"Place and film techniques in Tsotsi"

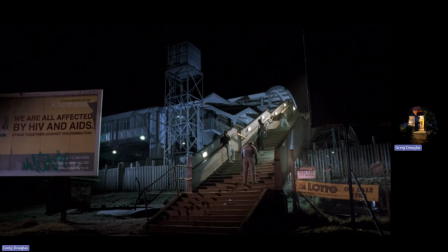[36:54]
So this theme in the story of luck, bad luck, fortune, misfortune is, I think, an interesting one that pops up twice, very close, twice, very close together in the opening scenes of the film, right? So there's something about fate.
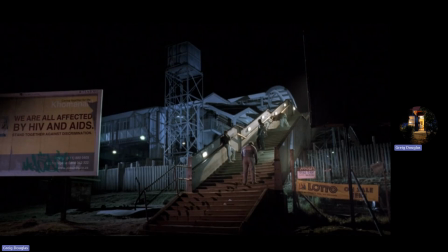[37:13]
You make a choice, you live your life in a certain way, and the world will give you certain consequences which you are not in control over. But whenever you are hit by new conditions, you do have a choice as to how you will respond to them.
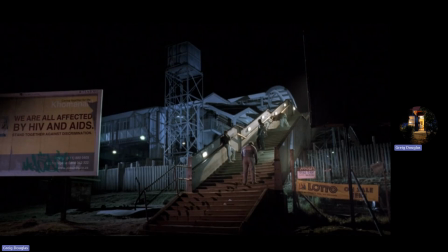[37:32]
You might not be able to control what happens to you, but you can control your own response to them. And that's what Tsotsi learns through the course of the movie, is that he does things, there's a consequence. Now he's got to respond to the consequence. What does he do? Does he do a good thing or a bad thing? He has a choice every time.
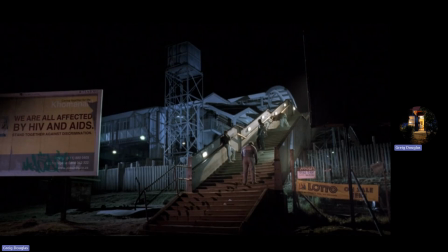[37:49]
And over the course of the movie, he actually tries quite often to do the better thing rather than trying to do the worst thing, which is maybe what his conditions dictate to him, is that in order to survive the life he's got,
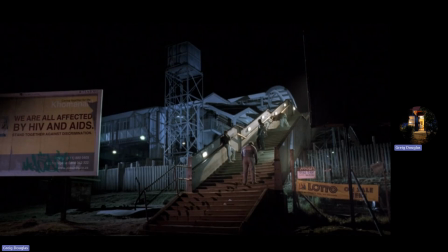[38:04]
he needs to do the bad thing. But in the movie, we see him very often actually making the better choice after fate gives him a certain consequence or a new reality to deal with.
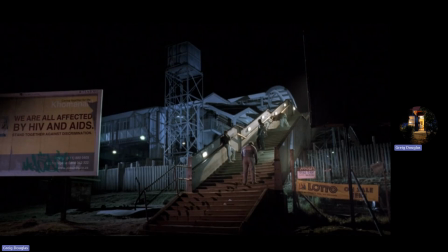[38:19]
Gambling lotto is also something that poor people get trapped in. You never really win the lotto. The house always wins no matter what you do. Highly unlikely to win the lottery. You're highly unlikely to go into a casino and win the jackpot, right? All that's going to happen is that you are going to lose money.
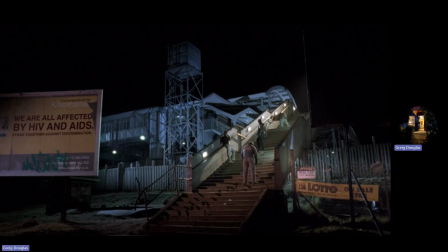[38:40]
So there's also a sense of desperation. Like no matter what you do, you always end up on the losing side, especially if you don't have very much to begin with. So just these two little signs like that, you might not consciously notice it when you watch it.
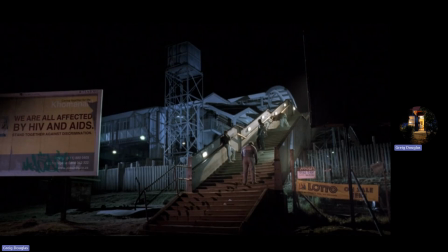[38:58]
But when you rewatch it, or maybe when you think about what you've seen afterwards, you realize that actually, even in your first watching, you've unconsciously been picking up all of these little cues,
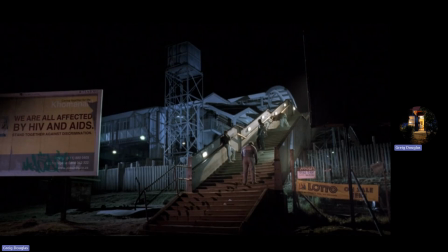[39:12]
all of these little Easter eggs that your unconscious mind notices and builds in you a kind of what feels like an emotional, psychological response to what you're seeing. These are all calculations, right? The director's putting these things in there for a good reason.
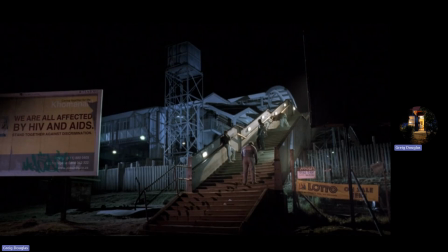[39:30]
He wants to suggest things almost subliminally so that you feel it at an emotional, unconscious level instead of feeling like you're having a message shoved down your throat.
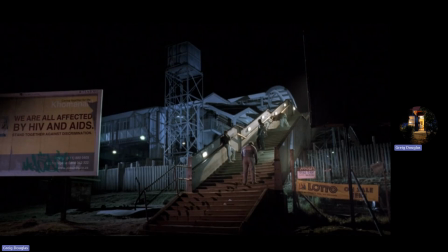[39:44]
It feels as though you discover these things yourself, and you actually do it very quickly. Again, film's a visual medium. The one advantage visuals have over language and books is that
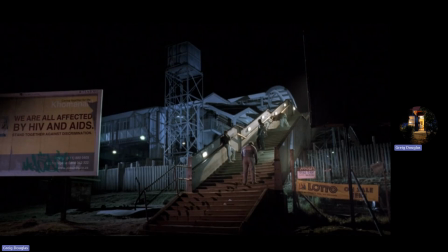[40:00]
seeing something is much more visceral, more emotional, more based in our sensory perception. And so visuals are also more emotional, right? So they're trying all the time to create and engineer these interesting, unusual
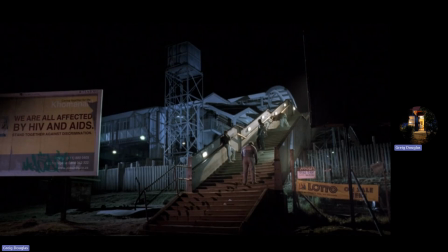[40:21]
images in the movie that also drive the plot, but at a secondary level contain interesting thematic ideas that provoke an emotion or a psychological response, something like that, right?
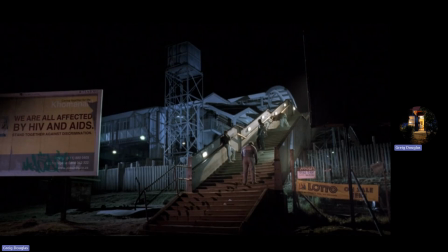[40:36]
And what I like about the movie is how full the frame very often is of interesting detail, whether it's in a close-up like that,
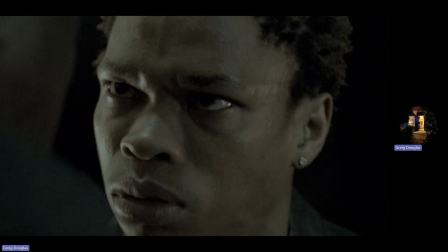[40:45]
where the character's really expressing something visually through their face. Everything from like his eyes, how his eyes look, the set of his mouth, to the earring in his ear tells you something.
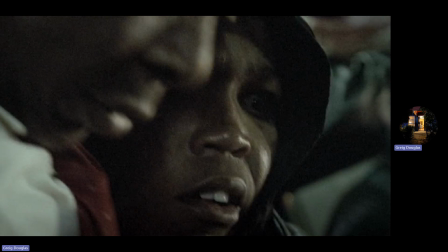[40:58]
Same with Tsotsi. You look at his face, tells you the story.